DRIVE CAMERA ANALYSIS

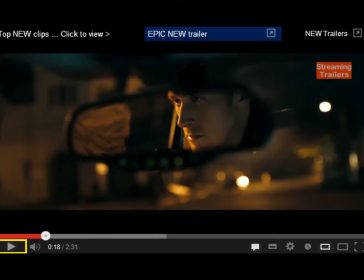It helps to introduce the audience to the main protagonist of the film, and we see a stern expression of his face, showing that he's fully in control of the situation. The use of the blurred effects outside of his face show that he's the main focus of the film, and that he's the main, also dominant character within this sequence also.
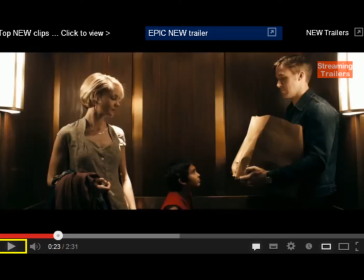The next shot helps once again to see the rank and authority within the film, as we see the little boy in the middle, obviously with the two adults looking down either side on him, the both male and the female. He's looking at the main protagonist, whilst the main protagonist is looking down at him, this showing that the two are sharing a connection between one another,
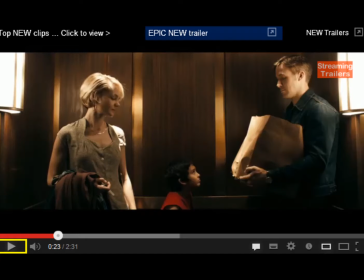yet the mother looking down on him from the other side shows that she has control over him and is watching his every move. The use of kind of the three shot that they have going on shows the different angles and how both the little boy and the main protagonist are side on, whereas the female is more turned face to the camera,
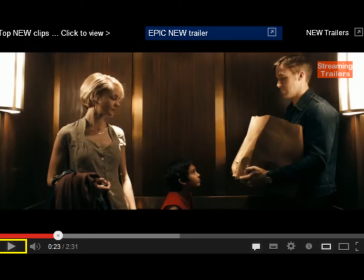showing that she's more vulnerable to the situation and the two men are more in control.
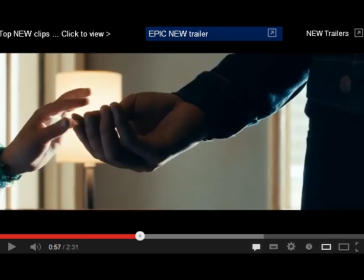The next shot shows an extreme close-up of the little boy's hands and the main protagonist's hands as the boy passes him a bullet, this giving a vulnerability as there is a light behind them which reflects onto the bullet, adding emphasis onto the danger factor and how the little boy is involved in all the danger and drama that the main protagonist is caught up in,
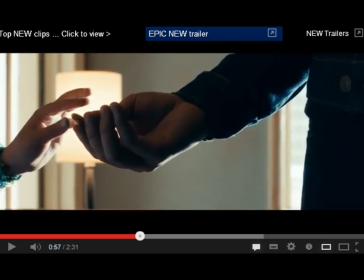this adding and provoking fear within the audience.